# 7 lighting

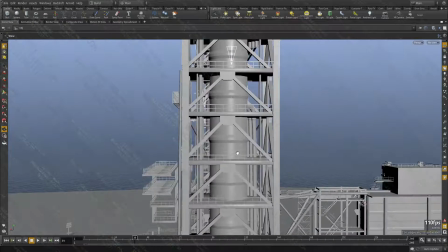8:13 So this section here, I have area lights, and then I change them on the other side.
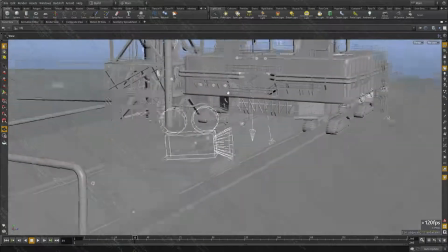8:23 Okay, let's continue. This section here, there is a room with lights.
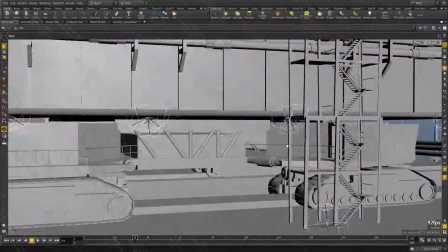8:31 I put a light inside, and with indirect illumination you could create some interesting details.
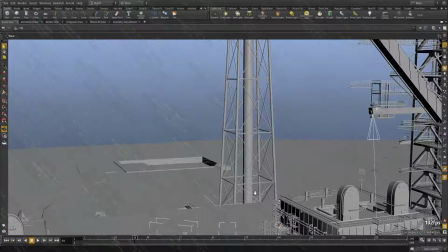8:38 This guy on the back here, I put down an area light
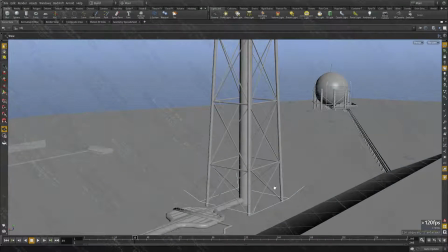8:46 shooting upward, and to create just a gradient, so this section gets illuminated more than the top.
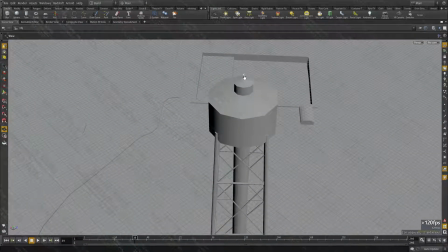8:53 I placed a light at the top to create some nice fade off.
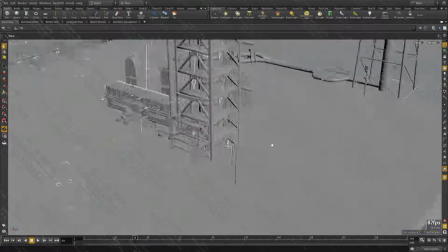9:00 And let's see, and then all these, they have also individual lights.
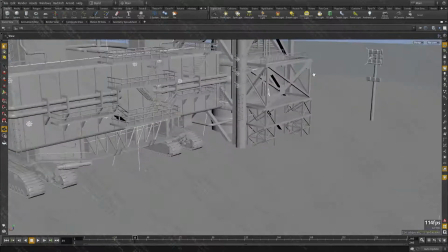9:05 Like this projector have a light. These are just here.
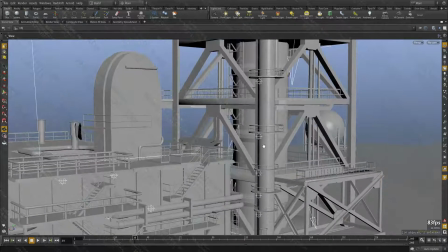9:09 I wasn't sure, I wanted to create some interesting details as well and make them visible.
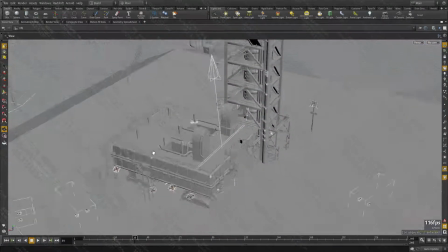9:19 Let's see, this is the same light as the other one.
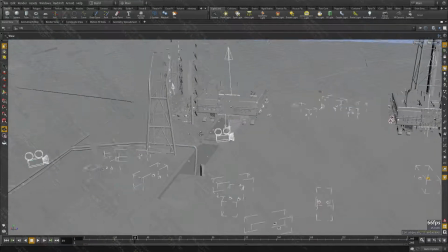9:26 I guess I changed it. One time is on the front, one time is on the back. And that's another tank.
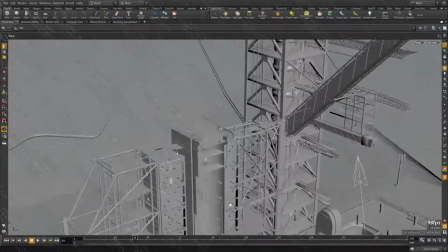9:36 I have 2 lights here. And it's just going through the scene really and placing some lights.
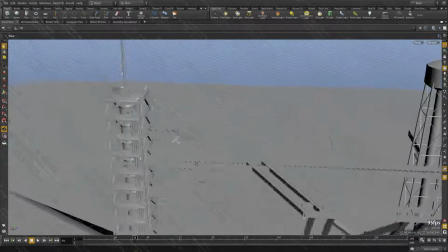9:44 There is nothing, there is no rule to this. You just find the interesting details and place a light.
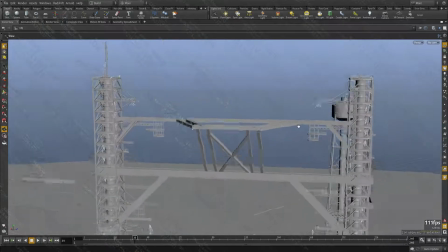9:51 These 2 lights I placed on purpose so that when I
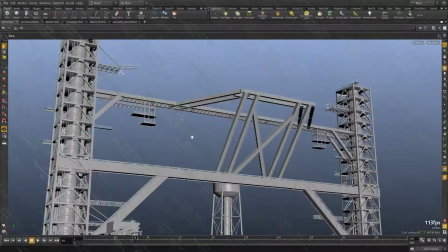9:55 when I look through this shot, I can have some backlights and some side lights to cast shadows and volumetrics.
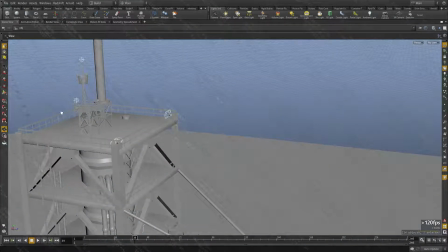10:03 And these are some more lights as well. I wanted to illuminate the section here, so I use these two lights to illuminate the full set. And let's take a look at this again.
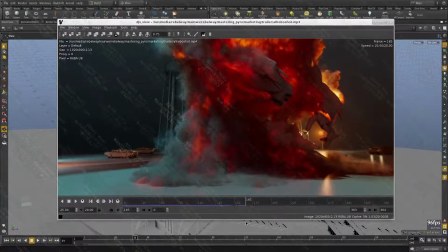10:21 And then tweaking these lights is really an artistic thing.
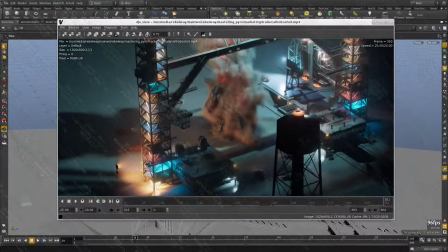10:26 There's no rule again to it. I look at the scene.
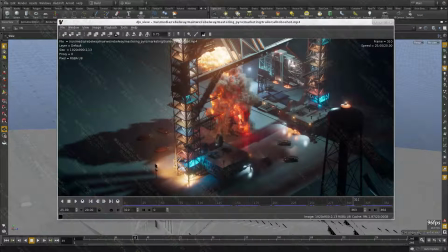10:32 I still have a lot of things that I like to change, but for example, these lights are not very this light, for example, is not very visible. This is too saturated. I think I should reduce that. This is just to eliminate this spot here, so this section is visible.
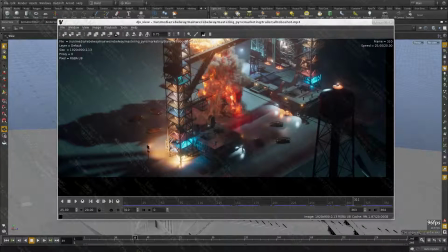10:50 I have these lights that create these spots here.
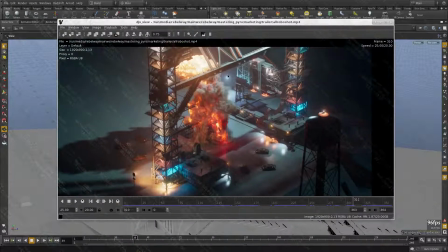10:56 They're super bright. These lights are very bright, the main ones, and the lights at the top are the brightest as well.
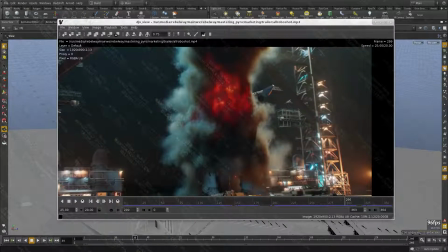11:05 Everything else is just to show some details in the station.
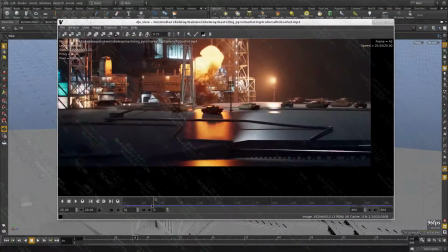11:13 They don't have a real purpose.
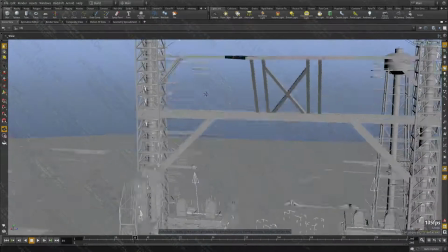11:17 Okay, cool. So let's see. So now for the
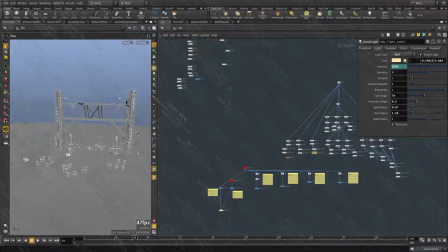11:26 passes, I'm going to show you guys some passes. So this is how I split it.
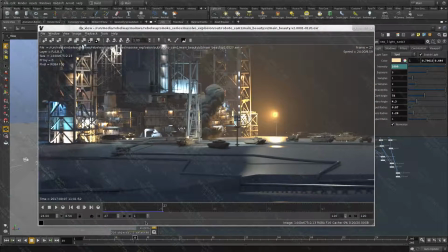11:39 It's not showing with a LUT, but I think it's fine. So this is the main pass.
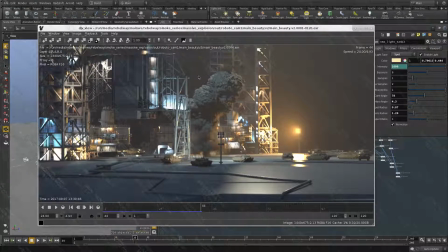11:46 As you can see, I have the volume. It doesn't have any fire because I don't want that to be reflected, because we have reflection here. Okay, we have reflection on, so if we had fire, it will be reflected. But we're going to be doing that in a separate pass.
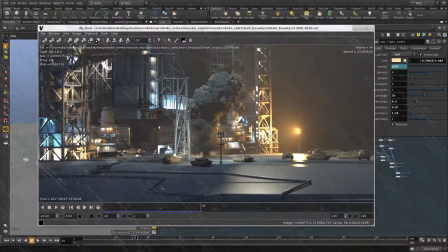12:04 And the samples to clean up the reflection of the lights is not the same that we need to clean up the reflection of the fire. So I made a separate volume that has fire set to off, simply. It's a copy. After I tweaked it, I made a copy and set the temperature to 0.
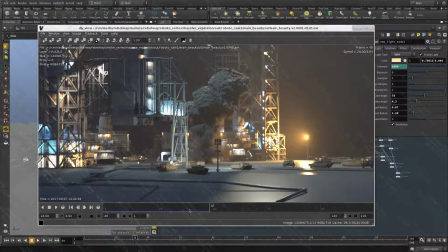12:21 That's it.